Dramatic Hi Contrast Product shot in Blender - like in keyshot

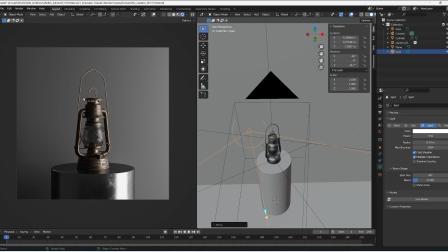lights here as you can see i have reduced the effects of the rim light on these parts but I create this nicer look on this nicer rim on top of the podium base maybe we can try to rotate it just a little bit more
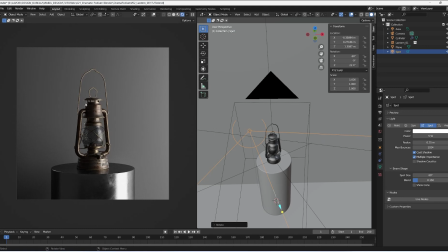to emphasize just this kind of rim here and now it's time to check it up the podium material
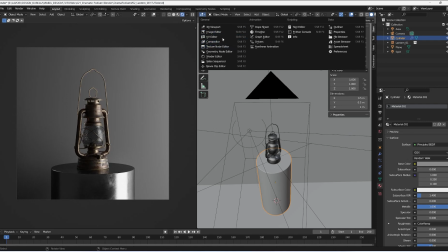i'll show you it in a moment so go to the shader editor
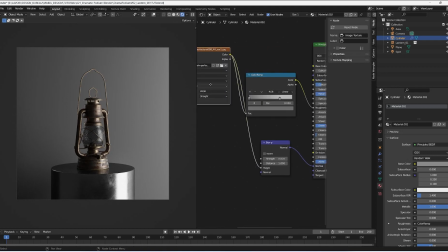as you can see i have my principal
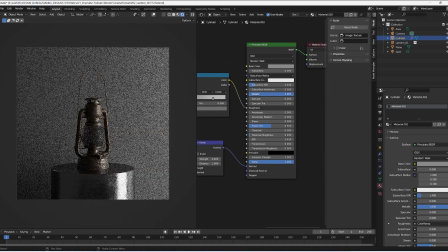bsdf with a metallic aspect with a roughness
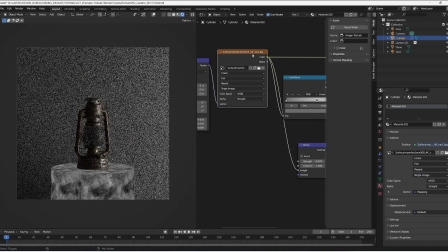controlled by this surface imperfections
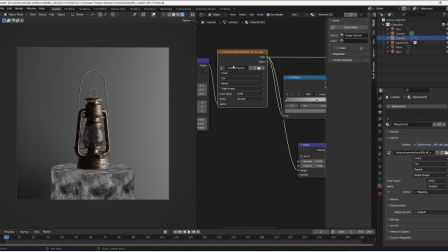map you can find a lot of this kind of map in google and i've controlled it with
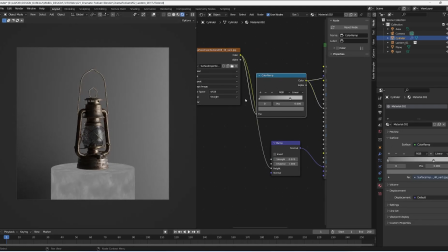a color ramp to create a better result for my not a very hard result for my roughness and also
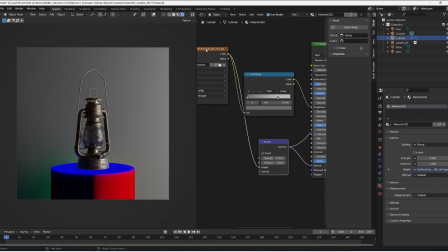i have connected it to my to a bump node this one
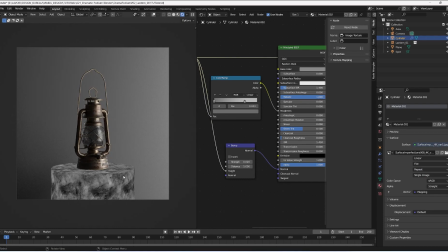to create a little bit of elevation and scratches on top of my material.
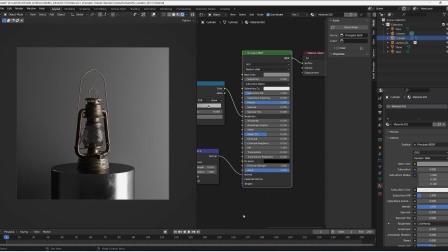And that is the result of this. Simple metal looking for some reflection on the base of my product here and just a little bit of frame of the light to emphasize the contrast of the image.
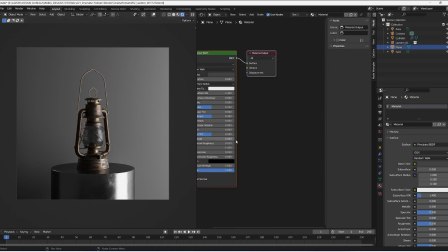for the final adjustment I think it's better to reduce a bit the
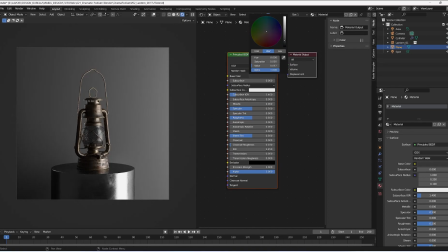the color of my wall here and also we had to play with the
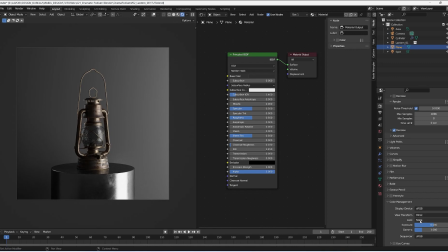color management and here in the look I think it's a very good option to put the high contrast mode to create a more fancy
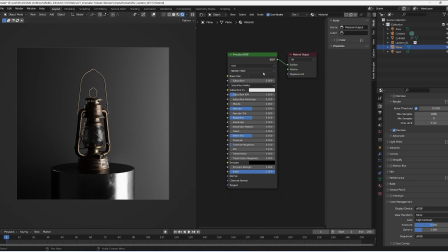look of this lamp now I think it's too hard the contrast so I reduce a bit the the color of increase a bit the the brightness of the material
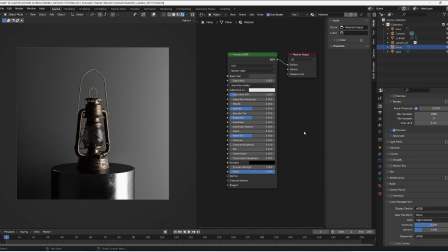of the backdrop something like this works well for me and also I wanna increase just a little bit of the word color to
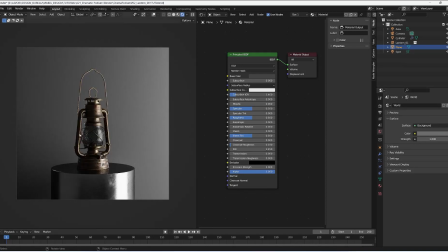see more clearly some details on my lamp something like this work fine for me last thing I want to try I
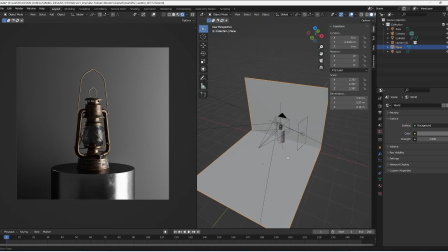think is go to my 3d
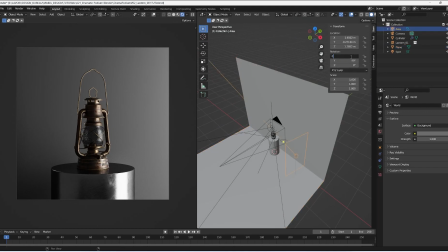mode and just move a little bit this lamp maybe we can try to rip re
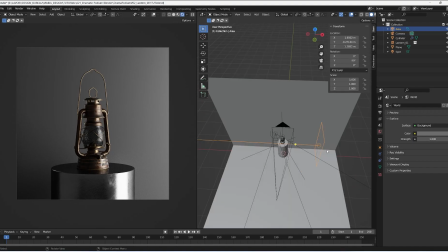restore the zero rotation on the x-axis and move just a little bit closer on my subject